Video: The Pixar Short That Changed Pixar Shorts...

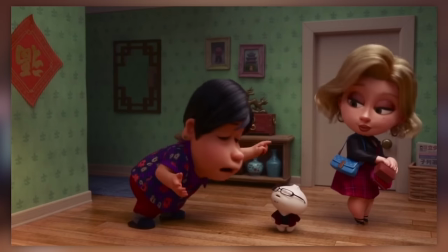Beyond her gut reaction to stop it. This is all way too fast. And she can't just suddenly be saying goodbye now.
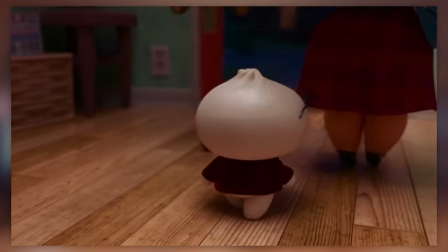But it's yet another negative response from her son, who now wants to fob her off. Not a full-on tantrum, just a swaying away as if to say, don't embarrass yourself.
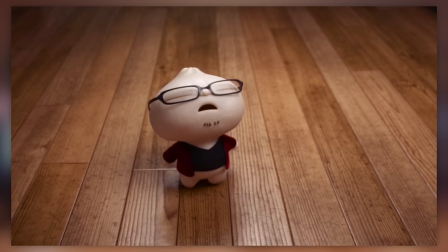That only heightens and comes to a head more as she slams the door on him. Actively halting his plans and his future.
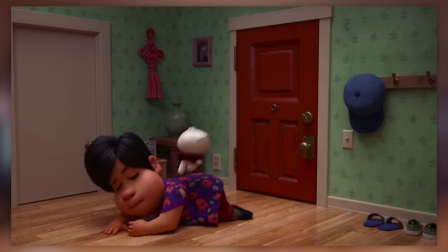Overbearing and controlling in her most invasive move yet. And how does the more matured bundle of stuffing react?
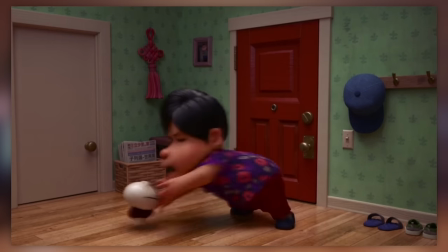Demands. Which the mother promptly rejects. Doubling down on her stance for her own sake rather than her child's happiness.
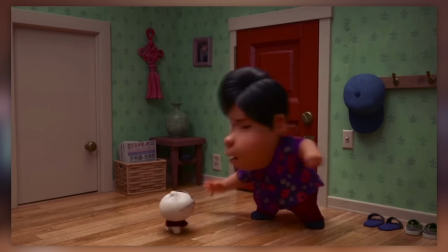Which boils down to physically trying to obtain that goal. Jumping up and over until...
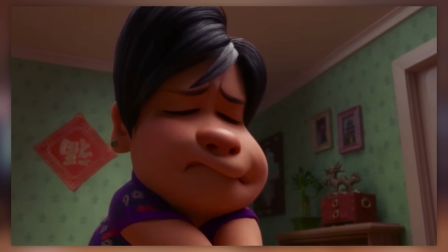With one last chance, the mother is begging for the once little Bao Baby to not go away, not leave her behind.
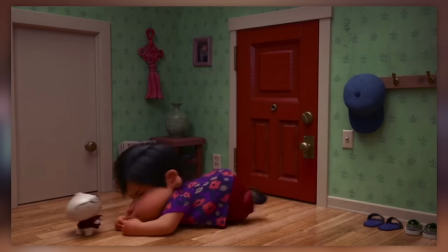Regardless of the boy's wants. It's all about her, and this one selfish request.
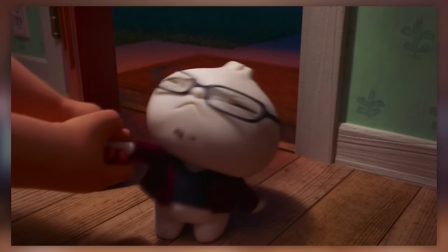They tug and they tug, the mother brewing a tear from it all and all. Until eventually...
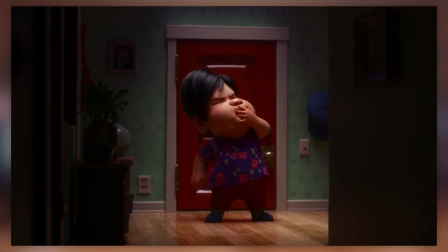Woah. Glasses left behind, tears streaking down the face. She's done it. She has symbolically self-destructed the relationship she has with her son. Camera wise, it was high angle on the bow boy and low angle on the mother.
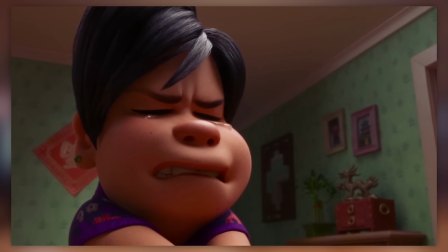Standard height related stuff. Closing in as she began to cry as the intensity brewed in the moment,
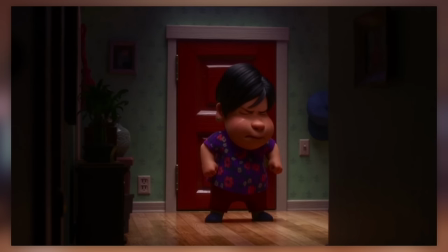whilst the climactic moment has a noticeably dark vignette around the edges, as well as possibly the very first camera movement in a shot that's not a zoom.
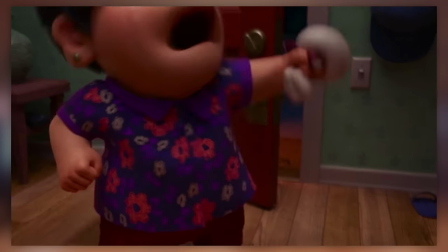Tracking up a little as the boy is lifted into the mouth,
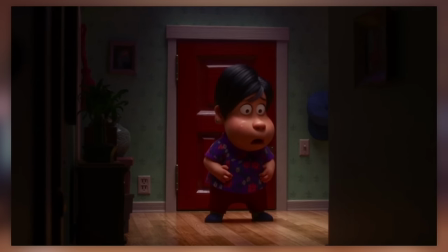before standing back on the mother's post-realisation, surrounded by darkness in the frames from the other walls. It's a dark shot for a dark moment as the mother immediately regrets what she's done.
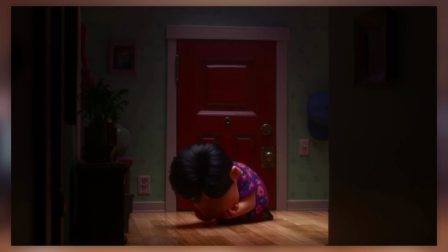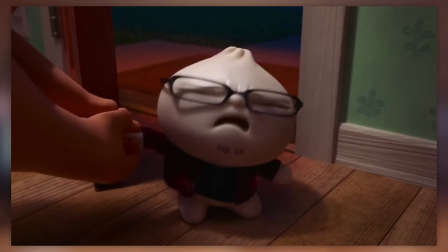This twist, while incredible in its own right, is meant to represent quote, the type of love you would destroy so it would not disappear and go away.
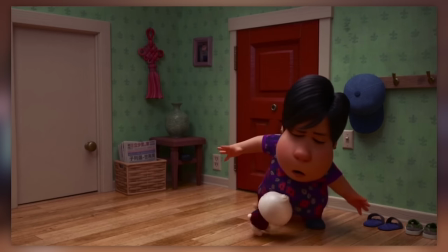Or perhaps more literally, it was based off of a saying that director Domi Shi's mum would say to her that would go as,
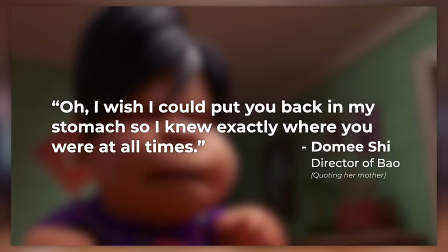oh I wish I could put you back in my stomach so I knew exactly where you were at all times.
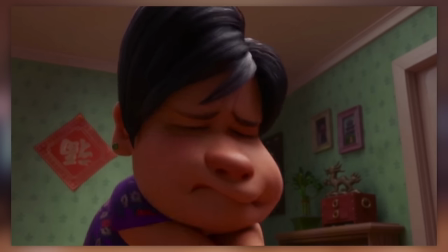It's the final self-destructive moment of a parent pushing their child too far. To the point that they have no contact with their child at all, in any form.
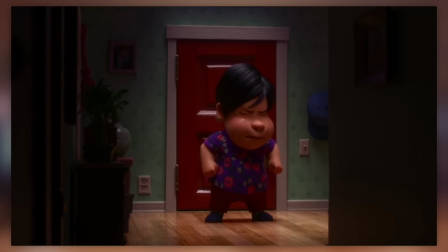Gone from full-blown detachment.
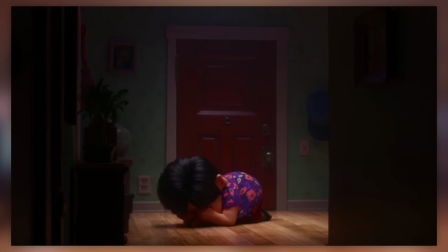And as the mother sobs in the hallway, the dim lighting only gets dimmer as she is left in practically a spotlight of self-pity.
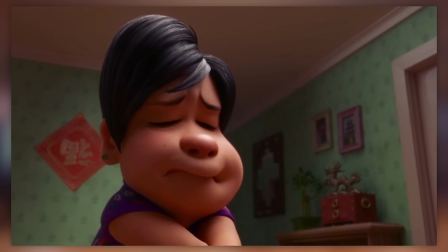And we fade to black. This dark ending by the way is great of course, I would say that as a Brit, we love our dark endings.
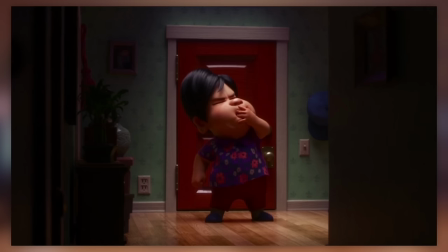But it almost didn't happen.
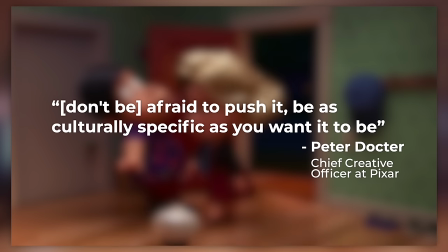And it took her mentor Pete Docter telling her not to be, quote, afraid to push it, be as culturally specific as you want to be, unquote.
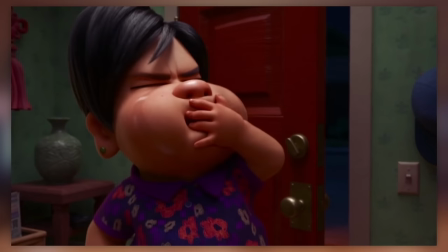To really double down on this twist. Love it.
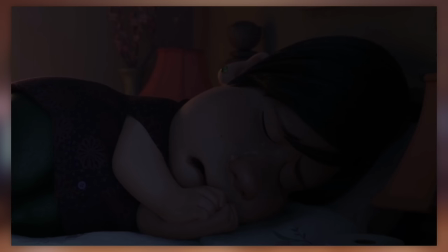And rising out of it again, we now see the mother has cried herself to bed. At a new personal angle again, and of course from a time of the day that's not her usual controlled daily beats.
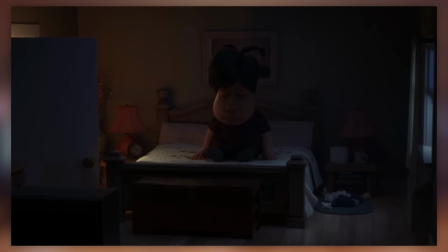As she sits solemnly in her dim bedroom. Alone once again, with just a simple lamp light source to bring some light to her life.
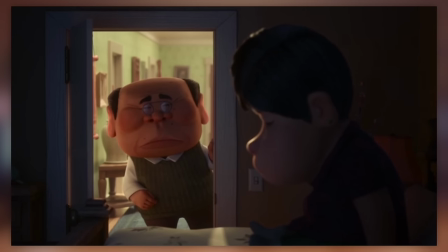But she's not totally alone. There is that husband character as well. Coming from another room of full lighting. That's somewhat of a comfort, as much as it's only contained as partially there thanks to that doorframe again.
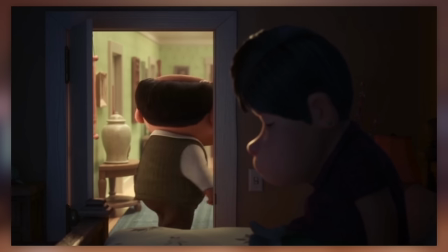But then, we hear the front door, and from that doorframe comes a familiar silhouette.
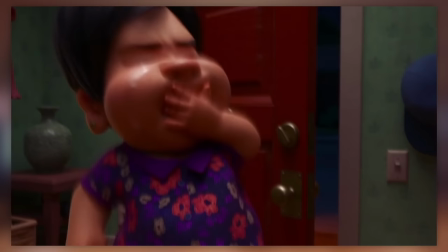The Baobun surely can't have returned from her stomach, until you realise that it's...
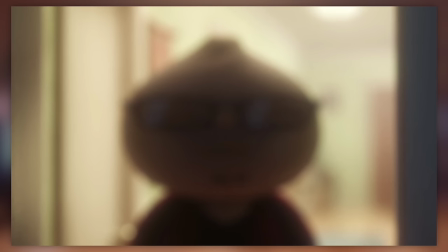Initially looking just like the boy Baob, thanks to the mother's poor vision through her tears.
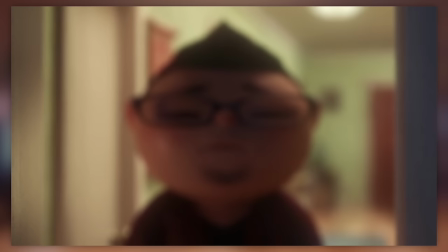Until the blurring switches us to a human version of the Baoboy.
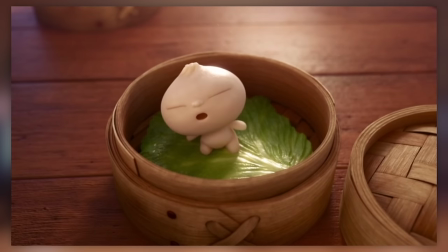Twist number 2, it's not about the Baobun coming to life, It's about a real-life human son.
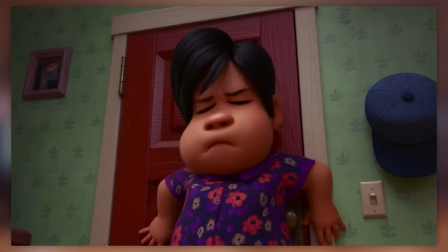And the real-life relationship strain that had already happened between the two of them years ago.
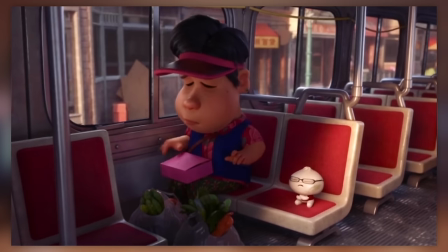The Bowel Barn was just a plot representation of that dynamic. Re-contextualising past shots like how there were frames of the three of them since the very beginning.
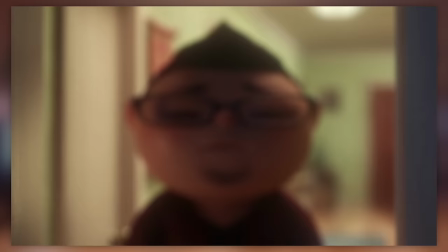And always a third chair empty at the table. But her son is back, after who knows how long.
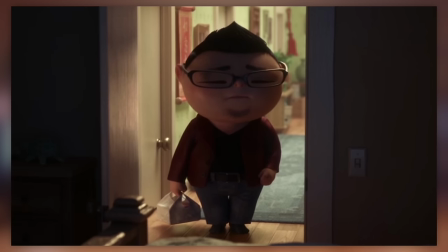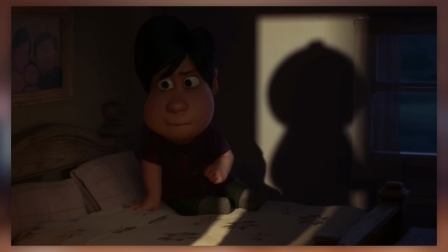And the mother is still responding angrily to their presence. moments, clearly still affected by these prior events.
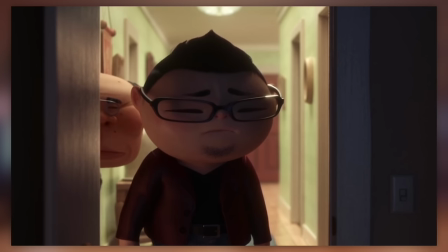Before Best Boy Dad pushes him into action.
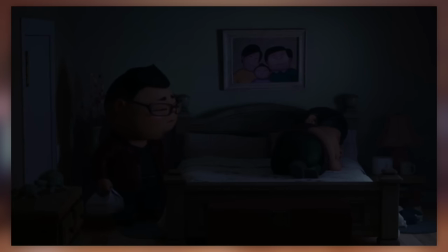We're fully in the bedroom now, glowing doorframe no longer assisting in the room as it remains fully dark besides the window, at that head-on angle.
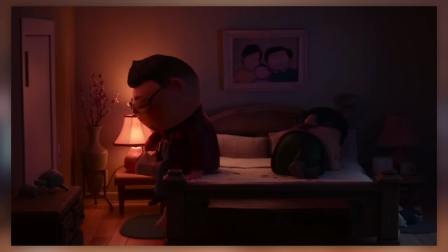As the son brings in his own source of light by turning on the lamp, and returning the favour in the love language that he knows his mum can understand.
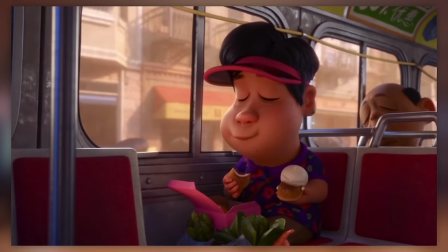Food.
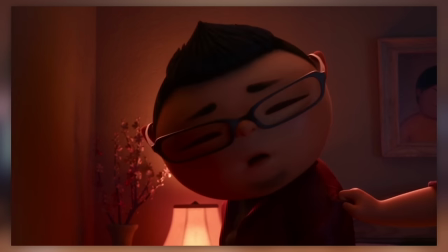Neither want this relationship strain, and so after a couple of touches, they bond together for the first time in possibly years like they used to.
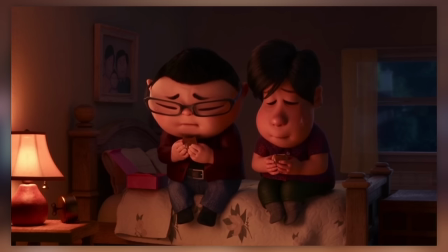Sat beside each other eating buns together.
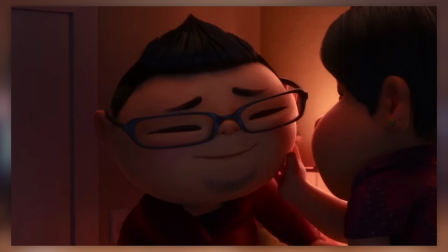Sniffling to themselves as they start the process of mending their tattered relationship one step at a time.
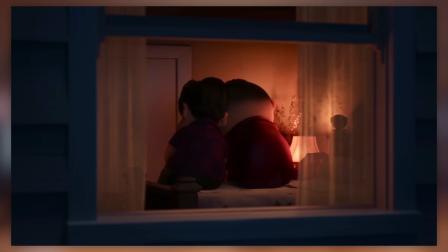As we watch in on them from outside the window again. No longer just an expression of getting some fresh air and locational context, but to see how the two are working on themselves, their internal issues within the family building.
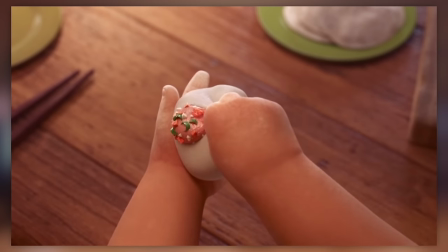As we now fade ahead to more food shots of course, with those classic hands again, and less experienced craftsmanship.
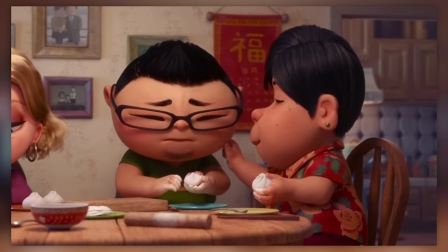It's the boy trying to do it, comforted by his mother to get it right next time.
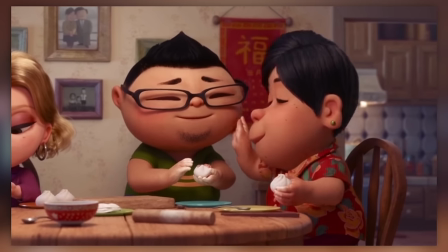And as she pinches his cheeks yet again, the camera slowly pulls back to see the rest of the table giving it a go.
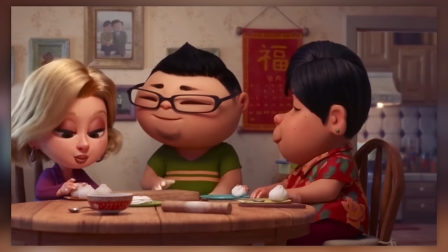Perfectly. What a surprise! Glad to see the boy inherited his mother's shocked expression.
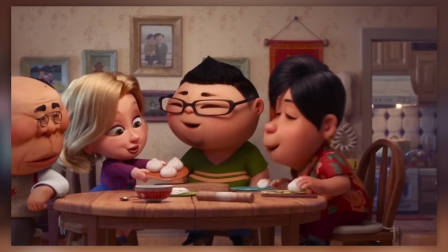Slightly odd that it's so lopsided you can barely see the father, but maybe it's cause they wanted the motion to be slow and gradual.
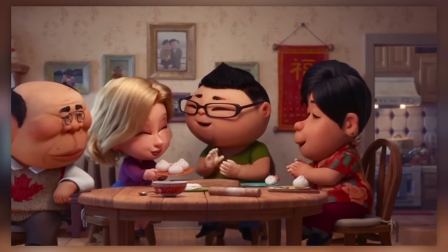Movements are rare anyway, so it'd be jarring to suddenly swerve around now. And as the group continued to praise and discuss the methods on buncrafting,
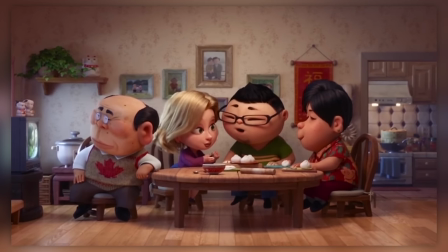the camera continues its motion until we return to that classic controlled static angle at the table.
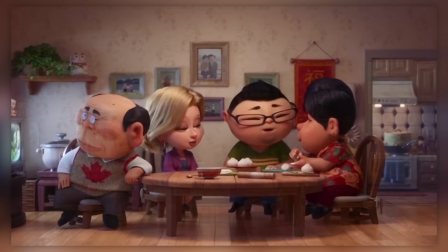No longer featuring empty seats and loneliness, but a family. Present and attentive.
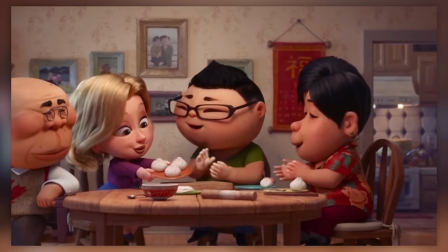Maybe not exactly as expected, but welcome and on the mend all the same. As we fade away to the credits with some archaic paper textures to boots.
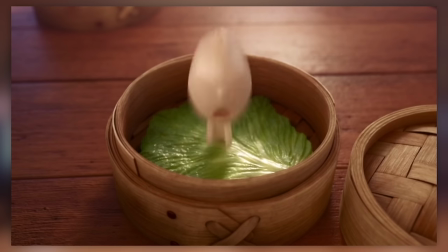Were people confused by this short? Of course. It's a little abstract in places. Did the girlfriend disappear once she left the door?
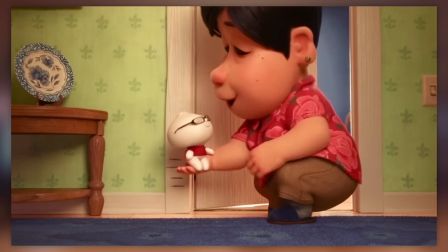Was the bow boy even real? No. It was symbolic.
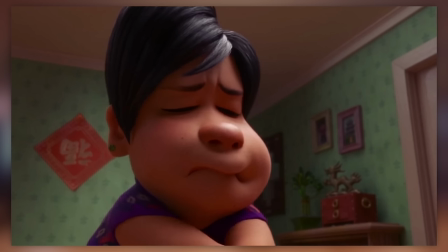More so just an interesting presentation to tell the story of a mother facing empty nest syndrome.
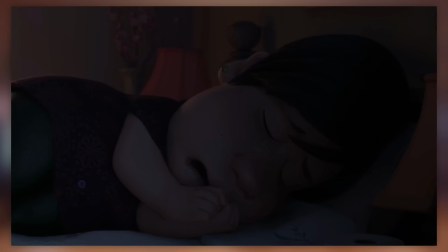The depression from their child flying the nest, and leaving the parent behind.
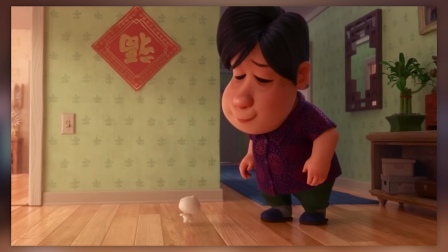And there's some odd setpiece details that are more akin to Asian or immigrant cultures, like toilet paper on the table instead of kitchen towels.
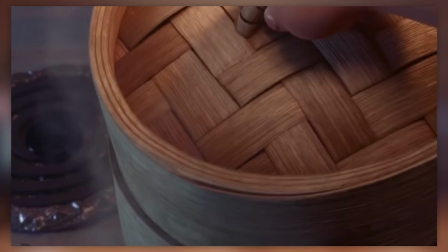But also, plenty of other easter eggs from it. Tin foil around the stove, soy sauce and other spices.
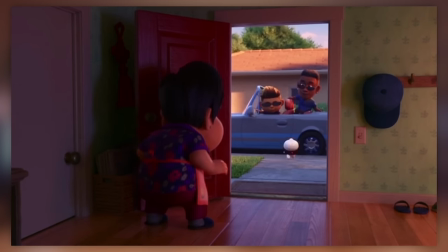And in hindsight, you can spot that this isn't a modern day tale given the designs of the phones, and the literal Gameboy on the sun's bed.
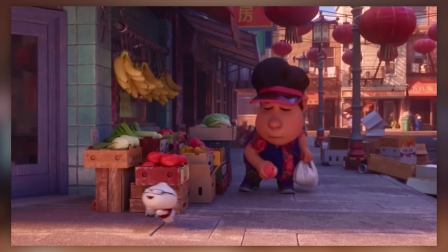This is a tale from the 90s, as that would be when her child was going through the process of aging as a child.
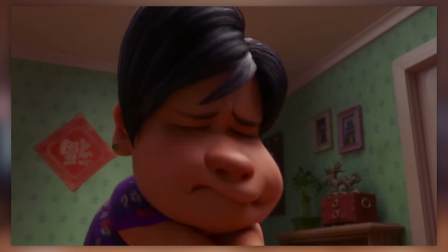It's a little strange, but once you get it, it's really an incredible piece of storytelling, and strikes very close to home for a lot of people.
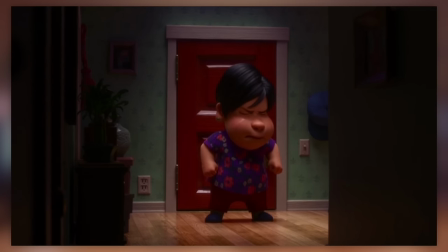Maybe not literally, but the quick crime of passion is certainly relevant. Thankfully they didn't include the version where the child is chewed up briefly.
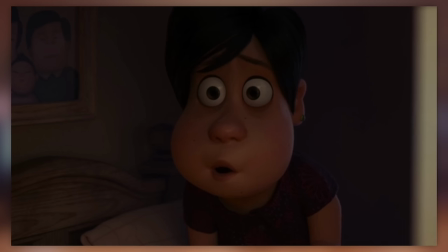That was pitched at one point. And though I personally judged it as my 6th favourite Pixar short ever.
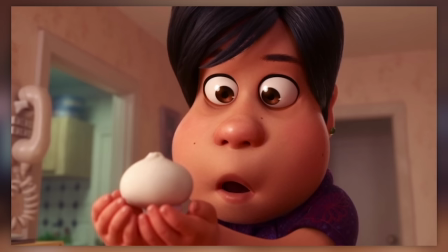Spoilers for that part of the plugged video by the way. I think looking at the whole selection, this is probably one of the most impactful.
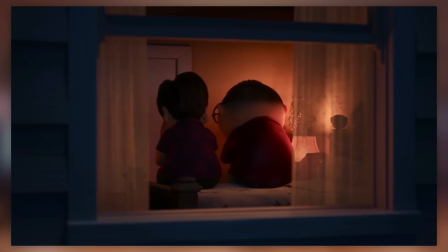And easily stands of one of Pixar's best of the best. No wonder this project got itself a full-on Oscar.
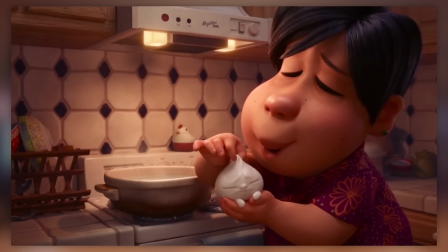Also cool to hear that Domi Shi worked on this project alone for two years before bringing in a crew.
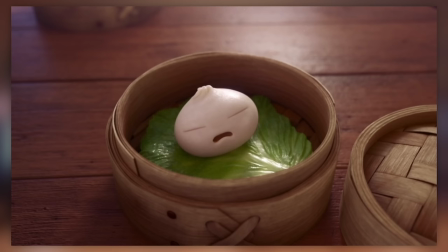A real craft of passion this. Well done. But I think you've heard enough from me rambling about an 8 minute short.